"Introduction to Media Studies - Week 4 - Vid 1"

This week, we're going to be analysing in more depth how meaning is constructed through the representations provided by moving images such as films and TV series. Last week, we began to consider how moving images might communicate meaning through a consideration of the techniques that they share with still images. This week, we're going to build on this, exploring the use of techniques specific to moving images.
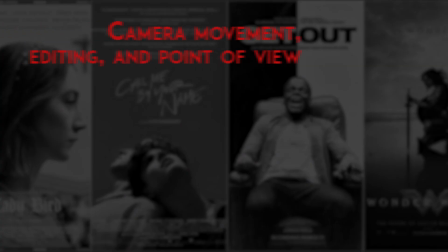[0:30]
In this first video, we'll look at the way in which camera movement, editing, and point of view can shape our understanding of the events and characters on screen. In the second video, we'll look in particular at how the use of the camera and aspects of performance may privilege a male gaze, and consider attempts to challenge this.
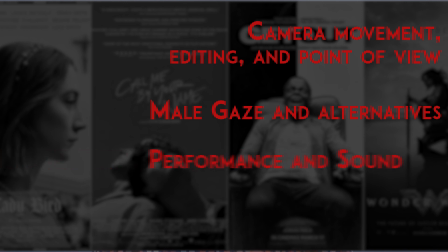[0:48]
In the third video, we're going to look at the way in which aspects of performance and the use of sound can be used to generate empathy for ethnic minority groups. In the fourth video, we'll consider how a range of techniques from last week and this week combine to construct our
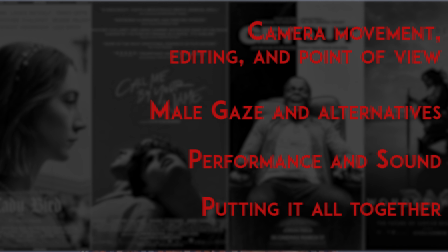[1:04]
understanding of characters and social categories in a clip from The Hunger Games Mockingjay Part 1. So let's start by looking at camera movement. Filmmakers can move the camera in a number of ways.
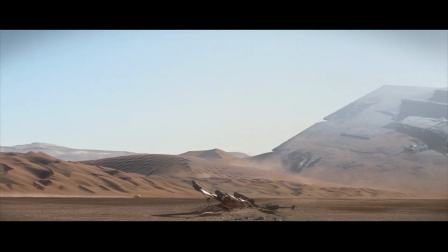[1:17]
They can pan, moving the camera left to right on a fixed axis,
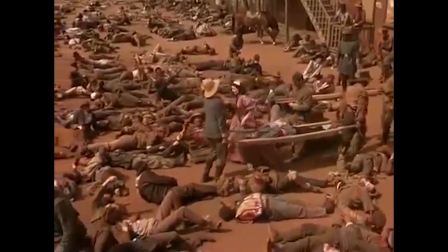[1:22]
tilt, moving up and down on a fixed axis, using a crane shot, in which the camera moves up and down and forwards or backwards on a crane,
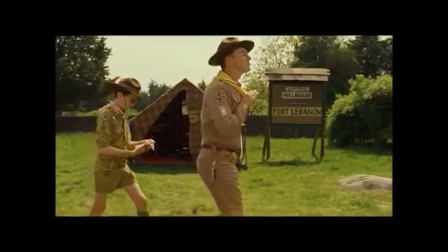[1:29]
use a tracking or dolly shot, in which the camera moves along on a track or dolly cart,
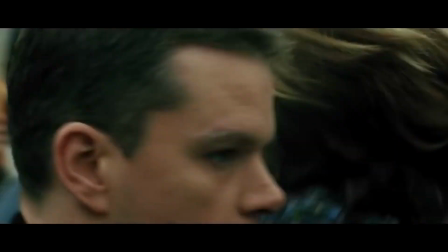[1:34]
use a handheld camera, which is held in someone's hand, and it can follow someone where a track or dolly couldn't,
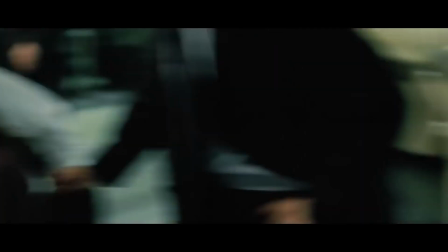[1:41]
like up or down stairs, but it's susceptible to jiggle.
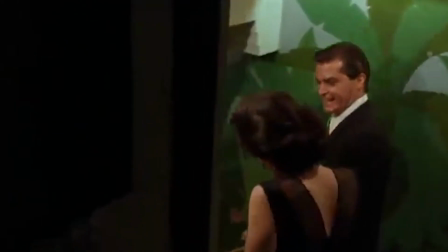[1:44]
Or you could use a Steadicam, which is attached to a person and can follow someone anywhere, but uses weights to eliminate jiggle. Filmmakers also have a choice over the duration of the shot, in other words, how long a shot should last. And Steadicams are often used in conjunction with long takes so that we follow a character in real time across a space that unfolds continuously, thus more closely evoking our experience of reality. We can see evidence of this in a film like 1917, in which a series of long takes, filmed using Steadicams and more complex stabilised mobile cameras,
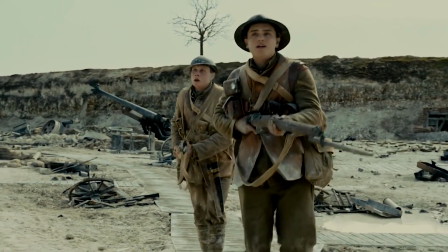[2:18]
are used to create the impression of travelling through the landscape of the First World War with the characters.
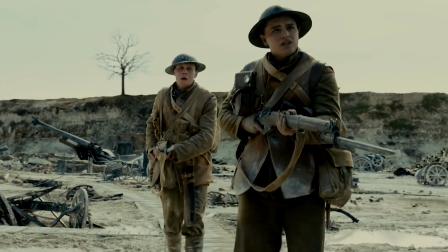[2:24]
This relationship between mobile cameras and realism is present even when there is editing as well. For example, the use of handheld cameras is associated with documentary and news reporting, as well as amateur footage shot on personal video cameras and now our phones.
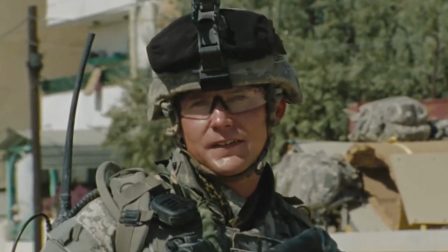[2:41]
Thus, even in a rapidly edited clip such as this from The Hurt Locker,
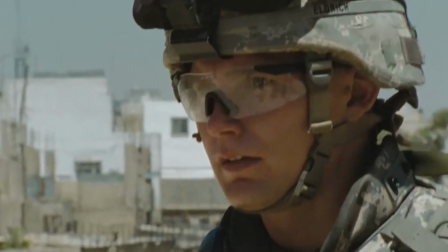[2:44]
the jiggle of the handheld camera carries connotations of this greater realism associated with these other forms of filmmaking.
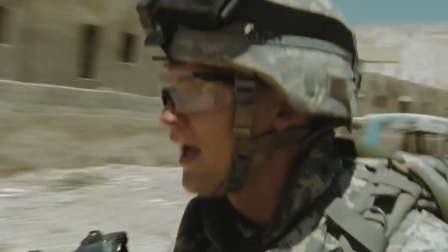[2:52]
This then raises the issue of whether the representation of particular events and social groups in such films carries greater weight given this illusion of veracity. Moving on to think about editing a bit more, editing is also crucial in order to get us to believe in the world that's being represented to us. While a film like 1917 is unusual in the degree to which it avoids and masks its editing, most mainstream films adopt what's called the continuity system of editing in order to make the editing as invisible as possible, persuading us that what we're seeing is unfolding continuously, even though the various shots are selected from numerous takes that may have been shot hours or days apart.
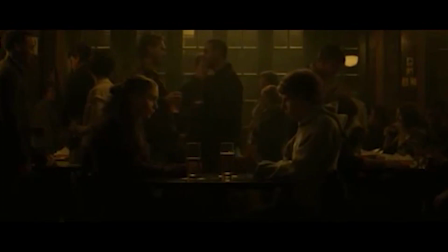[3:34]
Conventions of continuity editing include starting a scene with an establishing shot, clearly showing the characters' relationship to each other in space.
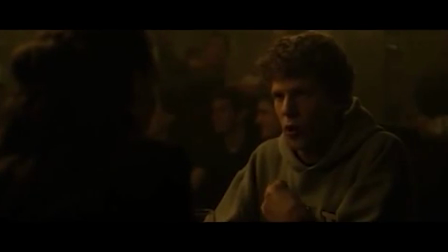[3:42]
An imaginary line is formed between the characters in the scene called the axis of action, and the camera always stays on one side of this line within a 180-degree arc.
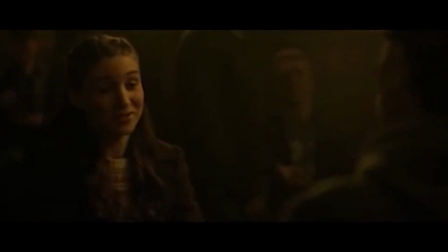[3:52]
After the establishing shot, the scene is broken down through the shot-reverse shot pattern,
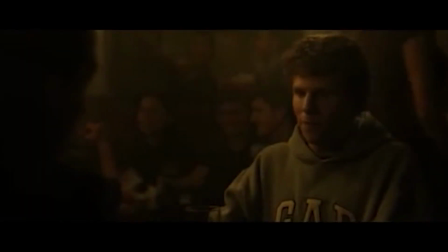[3:57]
cutting together shots from one end of the axis of action to the other, starting with medium close-ups and then moving to close-ups. Other traits of continuity editing include eyeline matches, in which we see a character looking at something and then see what they're looking at, joining the two elements together in space.